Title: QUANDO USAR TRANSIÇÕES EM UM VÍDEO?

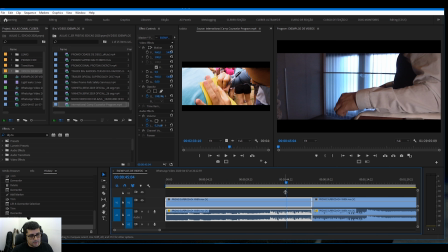[12:22]
os diferentes enquadramentos para mudar de uma passagem para outra, dele se arrumando sem precisar
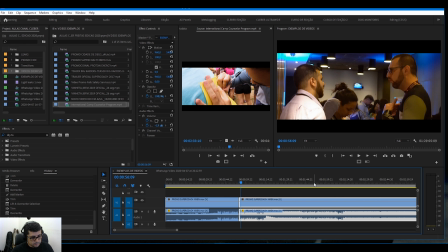[12:30]
usar muita coisa então você pode usar os próprios takes como transição
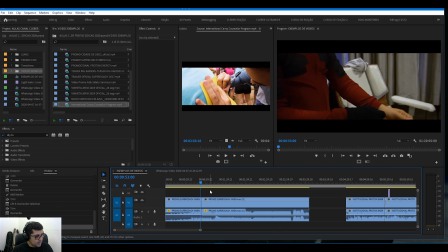[12:39]
uma outra coisa legal de você usar também que acaba dando uma identidade bem bacana para o vídeo
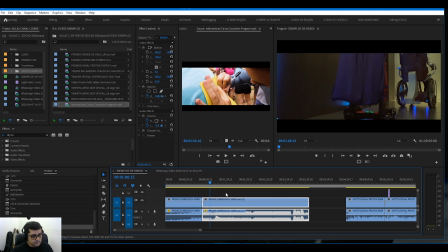[12:44]
vídeo é usar elementos do próprio vídeo como transição quer
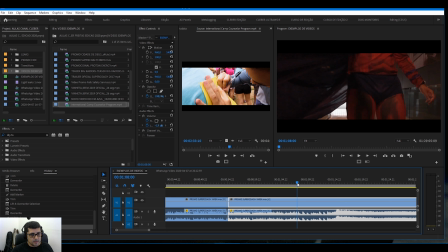[12:49]
ver aqui ó aqui o rapaz tava vindo com a capinha e a capa cobria a lente e ele saía que que deu para fazer aqui
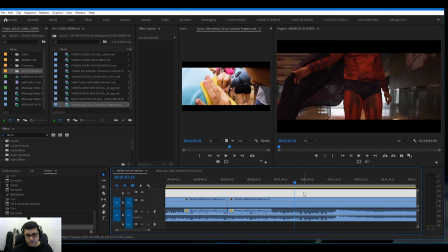[12:56]
isso é legal você conhecer bem o material que você tá usando para editar que vai permitir você fazer isso ó
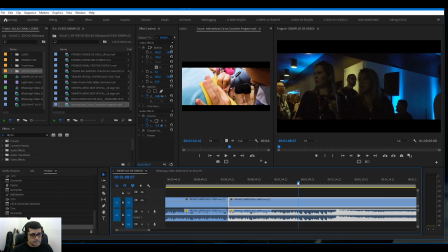[13:05]
e aqui a capa cobriu a lente e deu para aproveitar o próprio próprio sonzinho da música ó aqui não tem nem efeito na transição,
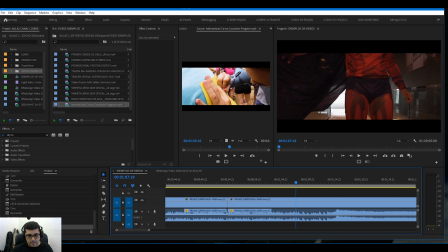[13:16]
é o próprio som da música, vou aumentar bem aqui pra ficar fácil de você ouvir,
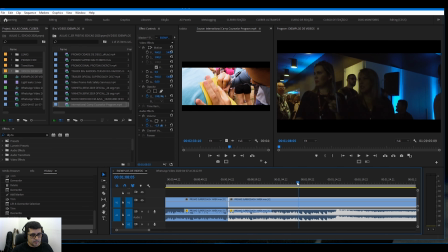[13:19]
usei a própria capinha aqui como transição,
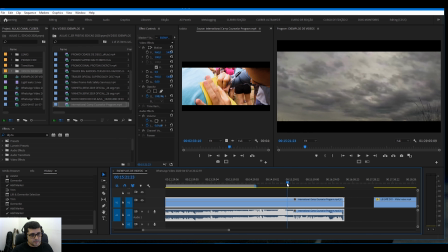[13:28]
esse aqui tem um take bem bacana dele, aqui tem dois elementos interessantes de passagem de tempo, timelapse, funciona muito aqui, aqui anoiteceu, estavam saindo do evento que estava de dia,
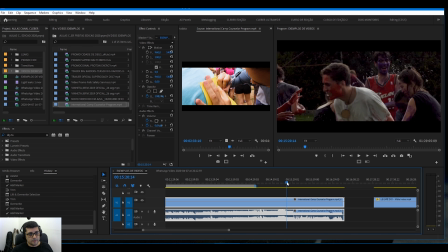[13:41]
iam passar para a parte da parte noturna do evento ó aqui para marcar passar já cai na parte da noite para fazer sentido e para
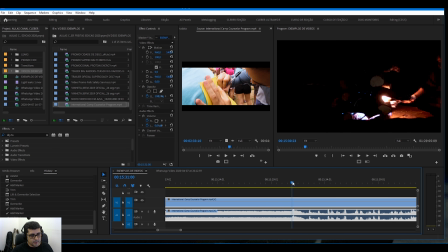[13:53]
a noite do vídeo aqui a gente pode usar a própria fogueira próprio processo de acima que é aqui é
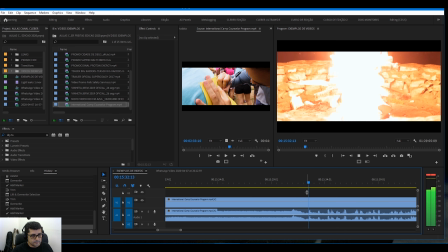[13:59]
em tempo real não é montado não para introduzir
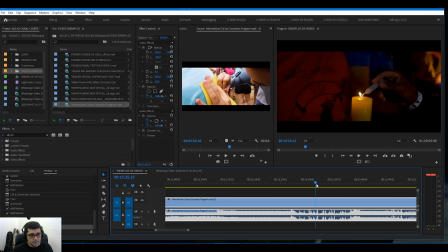[14:06]
essa parte aqui do acampamento que o rapaz começa para falar com o pessoal, a própria fogueira serviu para fazer essa transição, sem fade, sem nada.
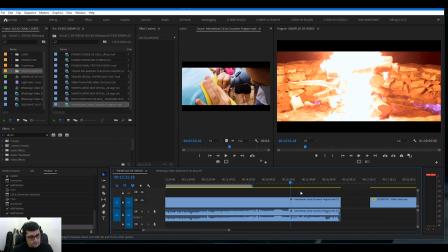[14:17]
Então é legal você observar o próprio material que você tem, objetos da própria filmagem, algumas tiradinhas para poder usar como transição,
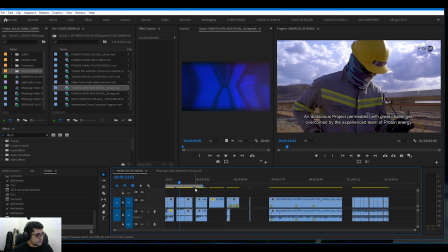[14:29]
então um dos mais efetivos que tem é o próprio corte seco, usar os próprios elementos do vídeo como transição e acaba dando uma identidade bem forte para o vídeo,
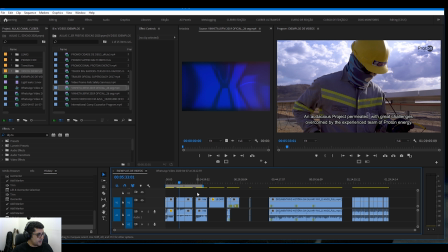[14:42]
porque você não fica dependendo de efeito o vídeo naturalmente acaba ficando mais limpo então essa é uma forma bem efetiva de você dar uma identidade bacana para o teu vídeo então são esses os pontos para você considerar na hora de usar
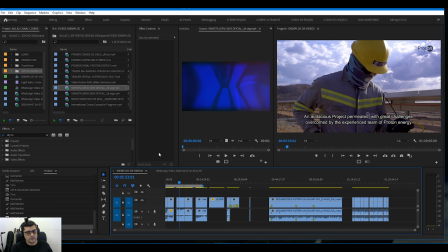[15:01]
uma transição, na hora de escolher uma transição. Então, ter coerência, combinar com o vídeo e dar uma identidade para ele, a pessoa olhar assim, pô, aquela transição eu vi naquele vídeo, naquele teaser que o fulano fez.
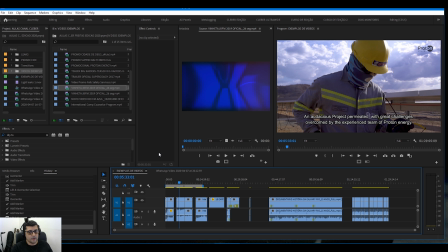[15:16]
Então, são esses pontos que você pode considerar na hora de usar uma transição para os seus vídeos. Mas lembre sempre disso, é mais um recurso que vai te ajudar está na continuidade e na forma de você contar a sua história.
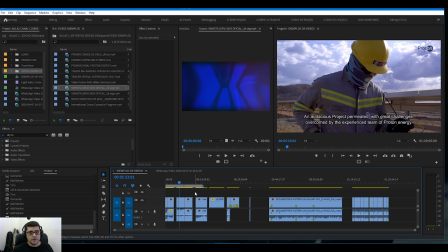[15:32]
Se inscreva no canal, dê o joinha e boas edições para você.